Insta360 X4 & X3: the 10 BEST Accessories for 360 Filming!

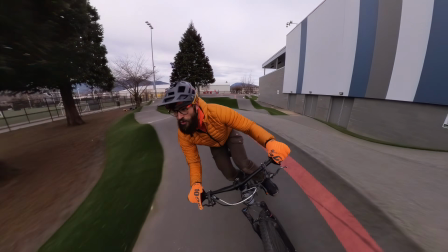Filming with 360 cameras is seriously a lot of fun, and it gets some of my most unique looking shots for my stories.
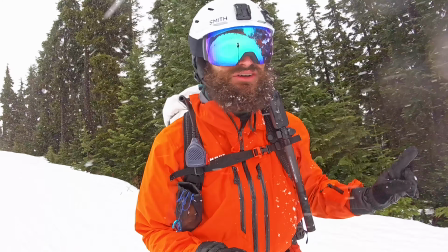So in this video, I wanted to share with you not only my favorite shot angles, but also my favorite 360 filming accessories,
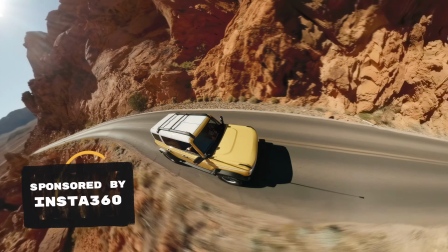all for around 50 bucks, and they help me get all these different shots that you're seeing and get great results. What are my essential items for my smallest kit that I use for 90% of my filming? And then when I want to get some of those fancier angles and shots, what do I use to actually pull that off?
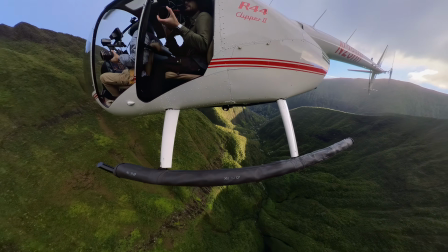The foundation here is Insta360's amazing action cameras. The stabilization is just so good that if you get the camera into an ideal spot,
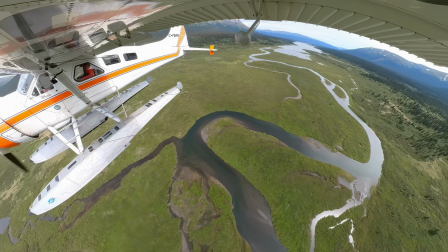you just have endless potential for reframing and animating camera moves because of the magic of 360 filming that makes it almost impossible to see where the camera was mounted from. My essentials kit starts with the mouth mount, my absolute favorite mount, an invisible selfie stick, obviously, a shoulder pouch for a backpack for putting the camera into with a towel on a tether inside, soft towel, good for cleaning and drying off the camera. The X3 with the 256 gigabyte SD card and the neoprene sleeve. And then lastly, the thing that I'm probably most excited about in this entire video is the new magnetic backpack strap.
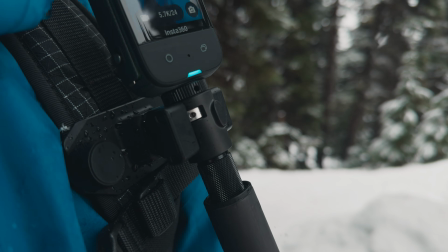So this thing is so awesome, and the joy that I get out of using this thing is totally disproportionate to its size.
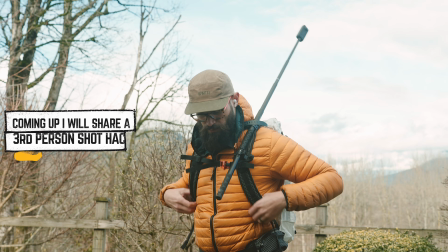The whole system can just stay together on my shoulder strap, use it immediately. It is so awesome. I've personally bought 3 of these already to put on my various different backpacks. My extended essentials list includes a MOTO mount clamp, a 1/4-20 mount for going in my trekking pole,
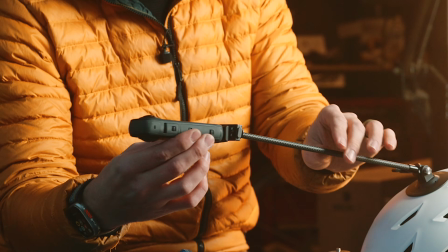a quick release magnetic adapter for also attaching to action mounts, a battery case with a lid so the batteries don't fall out, a unicorn mount for the top of a helmet, and also a 1/4-20 rod extender to make stuff like this a little bit longer.
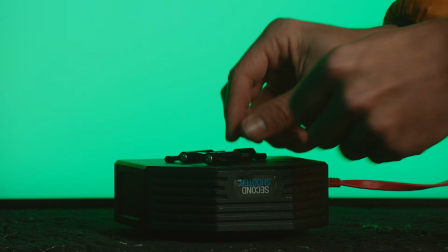A small selection of these spring-loaded ratcheting metal screws so that you can really tighten things down and also put the lever wherever you want it. And then to go along with that, a wrench. And of course, a bag to just put all the stuff in, or a case, or just kind of anything. Counting things up, I think we're already far past the number 10, and I've got at least 8 more to go, other different things, some really quirky ones, some ones that I'm quite excited about, and I also want to be showing you how to use this and some mistakes that I've learned about how to get better results with this various assortment selection of accessories. If you want to keep track of all of this, I put it all into a PDF, a guide, a list of all the things with links and notes, so that way you can keep track, and it's also got my best settings, it's also got image examples, it's also got export settings. It's got a lot in there. So if you want a guide, I just put it into a PDF. You can grab that in the description because I want it to be as helpful as possible for you.
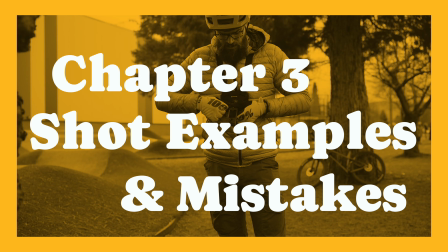We're going to go to the pump track, and I'm going to ride the same loop over and over again using different accessories and show you what those different shots feel like.
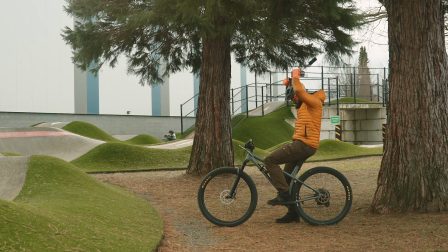So we're going to go through them one at a time.
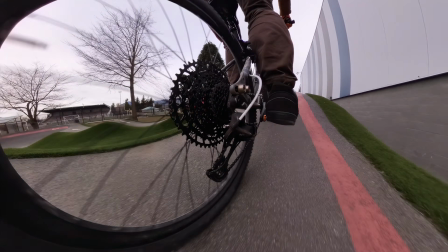And then towards the end of this section, I'll show you all the shots back to back to back to back, so you can get a sense what they all feel like in comparison to one another.
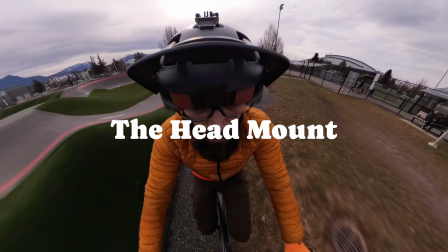And let me know in the comments which ones are your favorites. Mounting from the head is fine, but it's not my favorite.
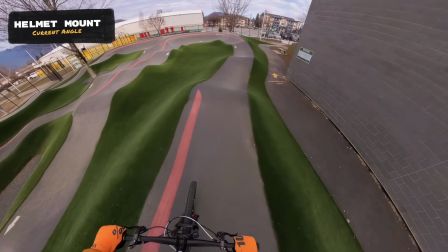When you look at that footage, it doesn't quite convey the feeling of what it felt like for me to be doing that thing. So you want to do a filming angle that actually complements the feeling that you're trying to drive home in your story.
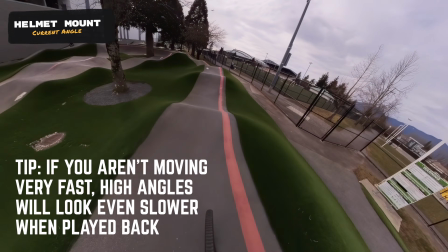So what I've found is having it higher up for a lot of the stuff I do, unless I'm on something really steep or going up something really steep, doesn't really give that perspective that communicates the feel that I'm going for. So for that reason, I almost always gravitate to bringing the camera further down. And my instinct was always to have it higher up, but often lower down is a way better perspective for showing the ground flying by, for showing what your arms and your hands are doing.
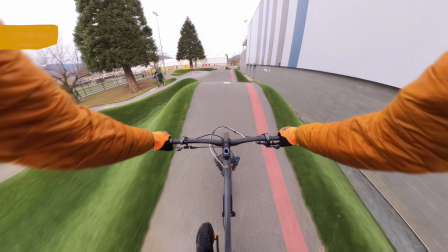So first up, let's go into a chest mount. You can finesse this angle by tilting the camera either up and down.
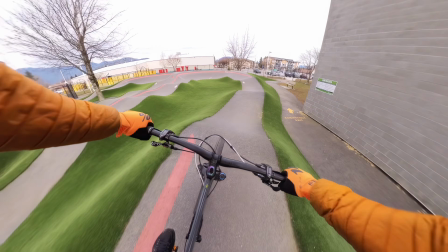And this is where you're going to want to make choices based off the terrain that you're riding on.
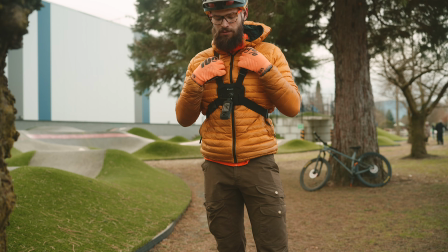If you're going down a really steep line, you might want the camera flipped all the way into the top position.
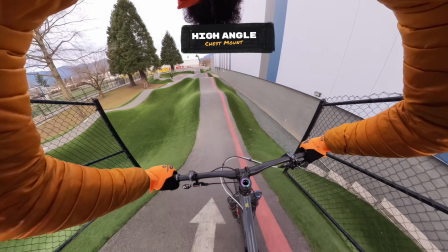If you're riding straight flat, you might want it center. Specifically on these pump track shots, there's a lot of pumping of the bike going on and the handlebars moving around a lot.
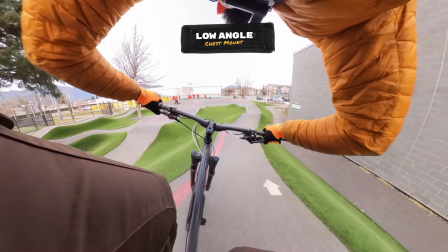So it can kind of be distracting if you have the camera too far down. So in this context, I think higher up looks slightly better.